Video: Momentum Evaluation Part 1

Hi, I'm Caitlin and I was the production designer and the costume designer for Momentum. In this section of the DVD I will be answering question 1. In what way does your media product use, develop and challenge forms and conventions of real media products? Enjoy! Fundamentally, we had decided that our teaser trailer should fall into the genre of sci-fi thriller. As a result of our chosen genre, we researched into other films of similar genres and the elements that were portrayed in their teaser trailers.
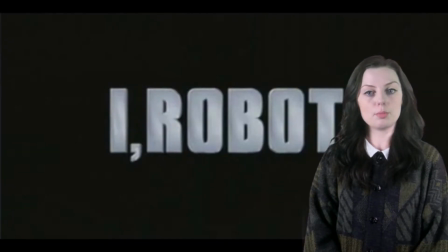35s
We began by looking at Inception, iRobot, Terminator Salvation and The Bourne Supremacy.
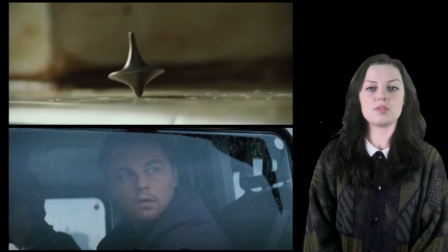43s
Inception's teaser trailer showed dramatic flashes of significant objects and scenes from the upcoming film.
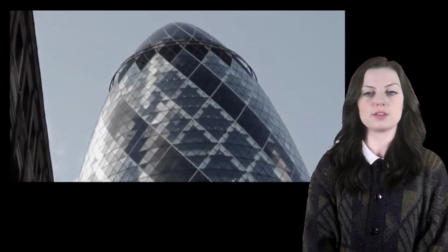48s
We took inspiration from this by including an establishing shot, followed by a shot of our antagonist looking out of the window at his empire, something which is also shown in iRobot.
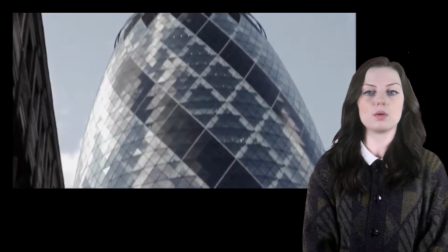58s
These are accompanied by deep, booming sound effects to add extra impact to the footage. We also took inspiration from the style of text used in Inception's teaser trailer.
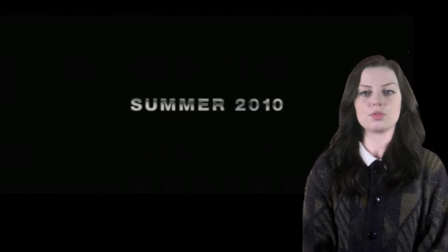68s
They had used a simple metallic text for the titles, which we incorporated into our own trailer.
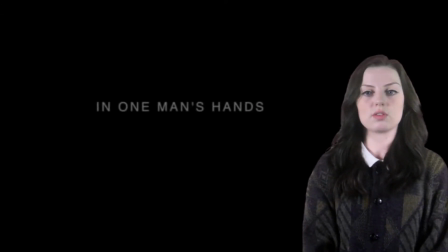75s
We used a grey metallic font called Helvetica to show features such as the director and a short catch line to add extra dramatic effect.
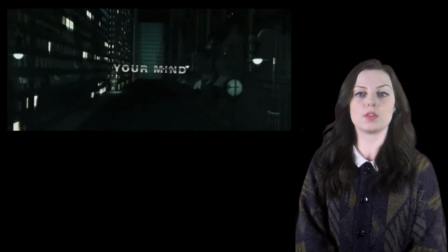83s
Inception also used a short statement rather than the usual rhetorical question to attract the audience.
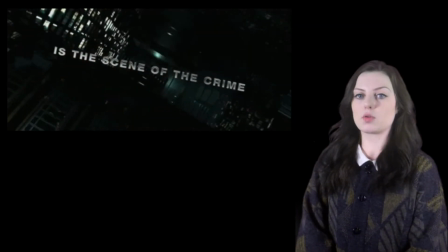88s
Your mind is the scene of the crime is split into two shots. We used this technique in our own teaser trailer by stating to the audience, in one man's hands lies the past, present and future, thus raising questions in the audience's mind and enticing them to watch the film. We also took inspiration from iRobot.
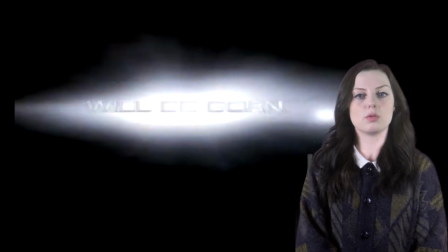107s
The initial idea of using clones sprang from the iRobot trailer.
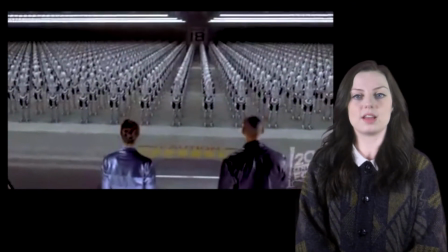110s
However, rather than using obviously abhuman metallic robots, We wanted to show them through a human form, similar to the Terminator.
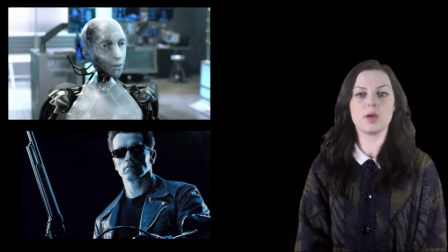119s
For this superhuman man idea, we had to create a way of showing that there was more than one of the same person.
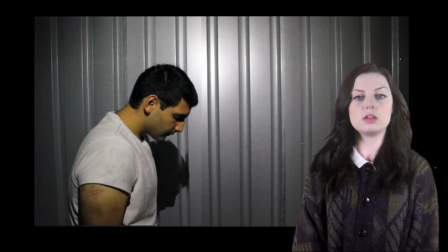125s
Our initial attempt to do this after our experimentation phases did not meet the conventions or the standards that we required for our teaser trailer.
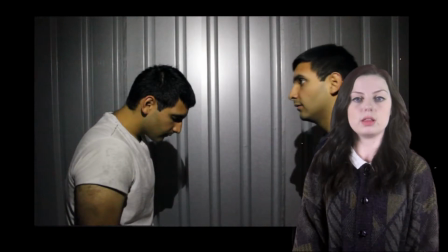132s
The costume of the clone was inappropriate and the faces were not looking directly at one another.
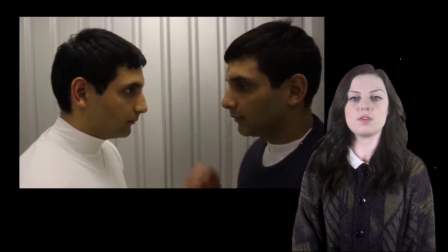137s
As a result, we re-filmed this shot until we achieved the desired effect after altering the costume and planning where the actor should be looking. However, one of the main features that was apparent in the iRobot trailer was the use of robots and futuristic buildings, machines, etc. Although our trailer is of the sci-fi genre, we wanted to take a much more implicit approach, using subtle hints to connote themes of a futuristic feel,
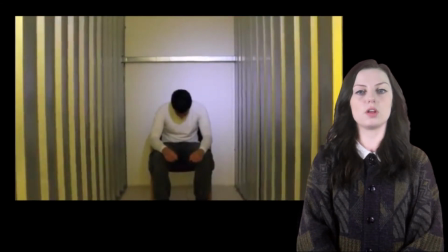159s
such as the metallic container, rather than running the risk of our trailer seeming tacky and gimmicky with fake guns and spaceships. Short clips of dialogue was an element which we used to create a sense of drama and tension. As the pace of the film speeds up, the dialogue becomes more quick and dramatic. For example, our antagonist shouting, Are you hearing me?
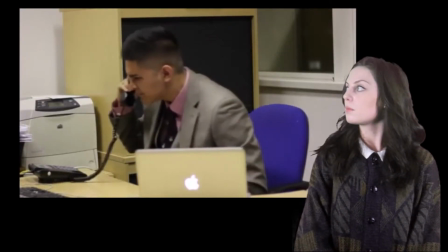178s Shut me down!
This was inspired by the short clips of dialogue in the Bourne Supremacy and the I, Robot trailers, which also use these short, diegetic voice clips to increase the dramatic effect.
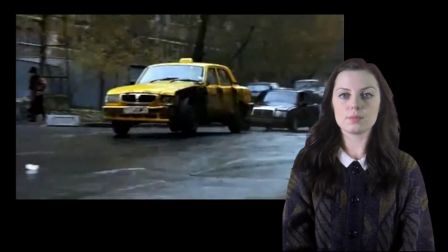188s For example, Jason, I don't want you to do this. We don't have a choice.
We wanted the overall feel and atmosphere of our trailer to reflect the way that the genre is represented in similar teaser trailers.
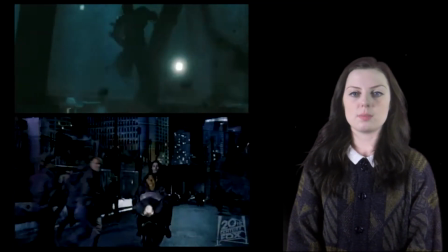198s
After looking at the trailers for the Terminator Salvation, iRobot and Inception,
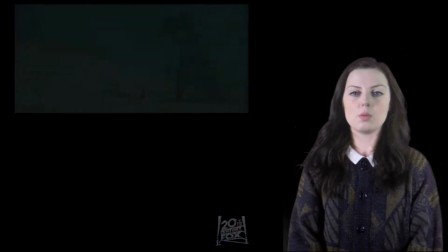202s
we recognised that the main colours which dominated them were fundamentally dark tones of blue and grey as well as black.
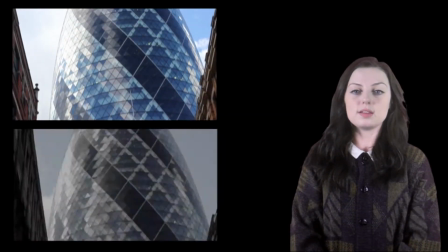209s
To incorporate this into our own trailer, we edited the initial shots of the gherkin and of the antagonist, making the blue tones darker and increasing the contrast to mimic the main colours and tones shown in the teaser trailers that we had taken inspiration from. We also did this to create an atmosphere of eeriness representing the dangerous man within the footage.
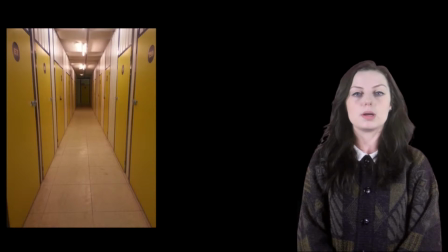227s
We also created this deep colour scheme by using our chosen setting with dominant colours of yellow and blue.
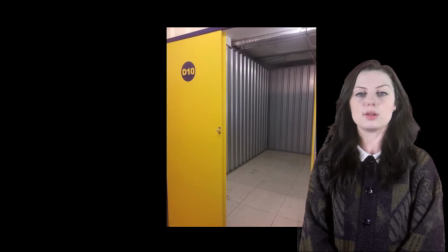233s
The doors which are seen in the hallways of our main location are yellow with blue detailing. To further mimic the sci-fi colour scheme, we used a number of shots with the light switched off and the only source of light being a handheld torch. This resulted in the dark, mysterious shots of footage seen in Inception and the Terminator trailers. Additionally, we wanted to use the futuristic metallic tones that were shown throughout iRobot.
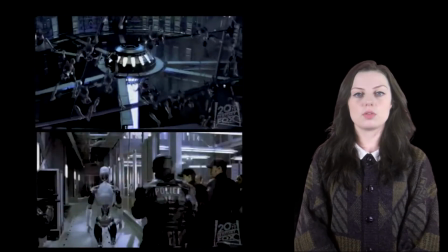255s
To try and use this within our own trailer,
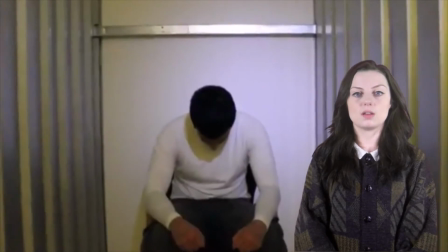258s
we captured a continuous shot which was cut up of the protagonist in an isolated metallic container where the only surrounding colour is silver, therefore achieving a typical sci-fi futuristic feel. The selection of our music and sound effects was based on which piece of music would most fit the footage, depending on factors such as the style of sound, the implications behind it and the feelings and thoughts evoked by it.
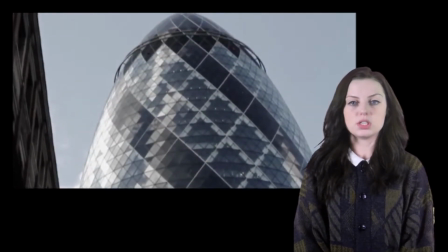281s
We began by using deep, booming sound effects for our initial shots to add an eerie and threatening impact to the footage.
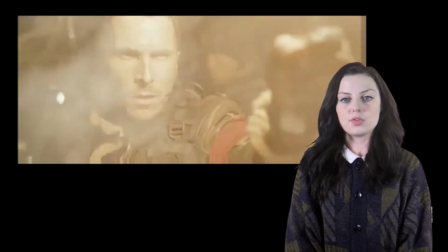288s
We then looked at music which our inspirational trailers had used. They all seemed to have minimal music and soundtrack, something which we decided to challenge with our trailer. We wanted to make our trailer seem exciting, an aspect for which our chosen soundtrack will play a vital role.
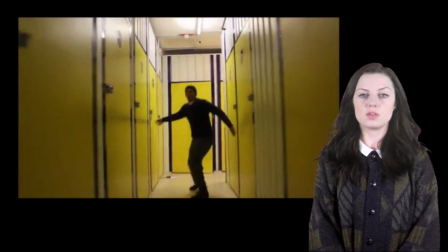304s
As the music reaches its peak alongside the footage, we added a deep, sudden sound effect. as the doors open, representing the doom and negativity behind these doors.
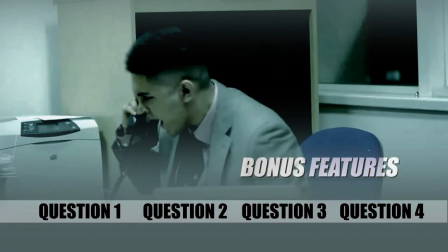Hi, I'm Nicole and I was Director of Photography and Editor of a new film Momentum. In this section of the DVD I will be answering question number 2. How effective is the combination of your main product and ancillary text?
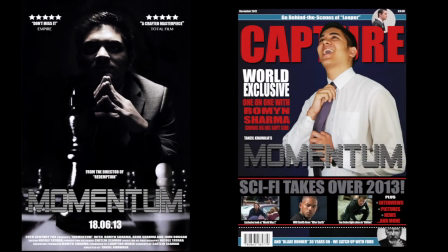335s
And here it is. This is the promotional poster in the magazine cover which we have created for our new film Momentum.
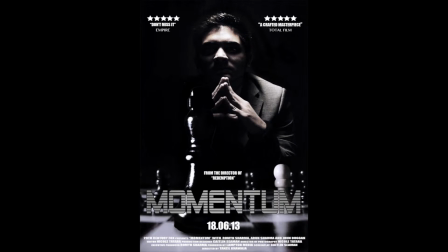343s
The poster is seen to effectively complement the teaser trailer as well as further reinforcing our chosen genre of sci-fi and thriller, through the overall use of the colour scheme. We have decided to use metallic shades throughout the poster as it enables us to suggest the futuristic aspect, as well as its importance within our teaser trailer.
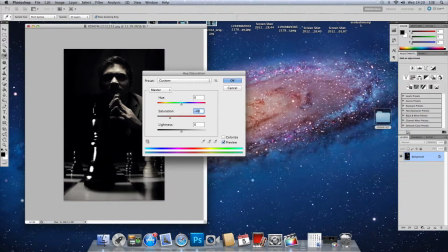360s
Through further desaturating the photographs within the poster, as well as modifying the colour balance of the shadows,
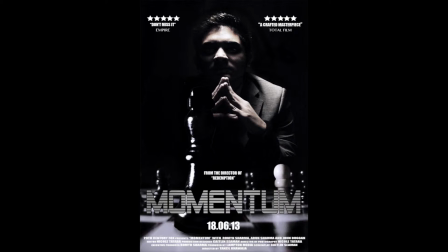366s
midtones and highlights to a suitable shade of grey, we were able to achieve cool tones which not only successfully complement the silver title of Momentum,
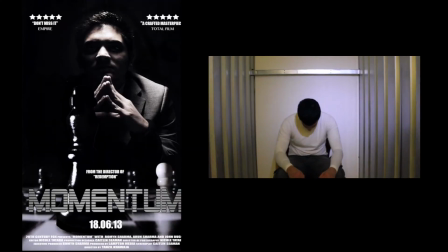375s
but also reflect the inside of the containers seen in the teaser trailer, and their metallic surface. We have additionally reinforced the aspect of Thriller within our teaser trailer through the chosen lighting style.
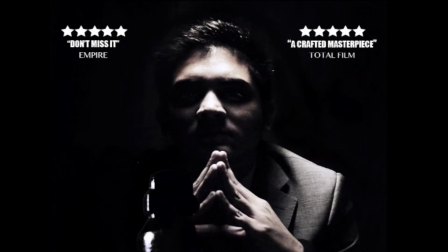386s
By placing the light source above the antagonist, we were able to achieve defined shadows and contours on his figure, which emphasised a sense of mystery surrounding his character. As it is only a teaser poster, we have decided to keep our antagonist identity hidden, which is not only similar to the beginning of the teaser trailer, where only one side of his face can be seen,
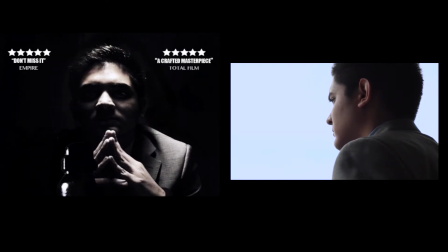406s
but also can raise questions within an audience's mind which would encourage them to go and see the movie.
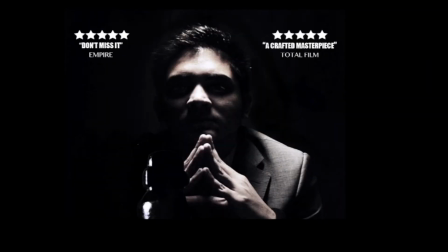412s
Additionally, the contrast between the light and the shadows was inspired by the corridor scene where the protagonist paces around the dark corridors with a torch,
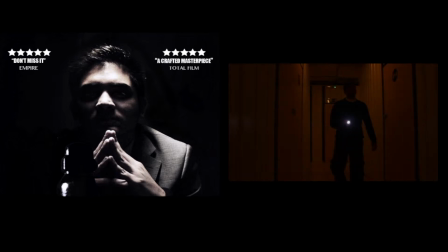420s
enabling him to reveal the large amount of doors presented, which gradually builds up to suspense with the Narteza trailer.
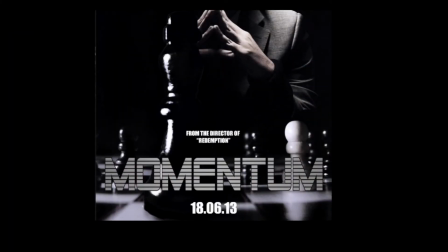427s
In order to cleverly represent the key characters as well as subtly hinting at the overall storyline, we have decided to use the idea of chess pieces. As the King is seen as a figure of power, by bringing this particular chess piece to the foreground of the poster, we are able to show the authority their antagonist holds, as well as being the reason behind the creation of clones.
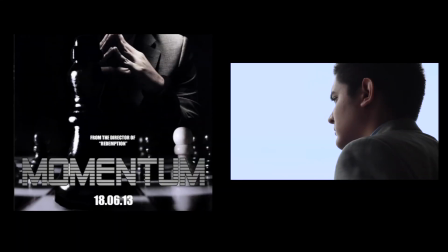447s
This could be seen with the Narteza where the antagonist is gazing out of the gherkin at his possessions.
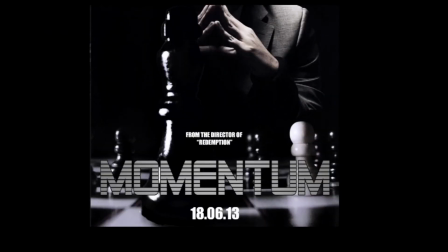453s
The black colour of the king is able to connote the evil and the dark intentions of our antagonist,
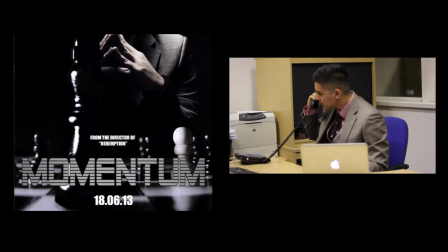457s
which is further exposed by the frustration and anger portrayed by his character at the climatic point of our teaser trailer.
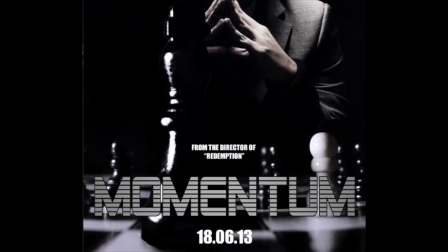464s
In addition, we have decided to represent the clones through pawns placed beside the king which similarly emphasise the power of the antagonist and the unimportance of the clones. As pawns are seen as the most common chess pieces, it enables us to suggest the large number of clones that continue to be produced.
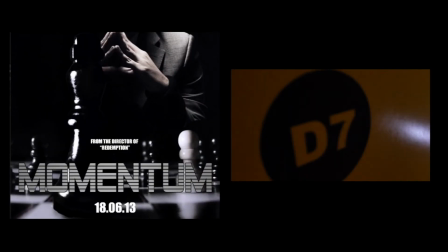481s
This idea could be seen by the test tubes in the science lab, as well as the long corridors of doors with clones placed behind each one.
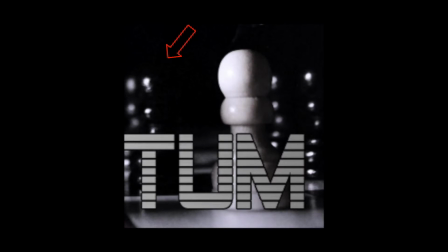489s
In order to convey a clear colour contrast between the clones that are completely under the control of the antagonist and the chosen clone which fights against him, we have used the colours of black and white.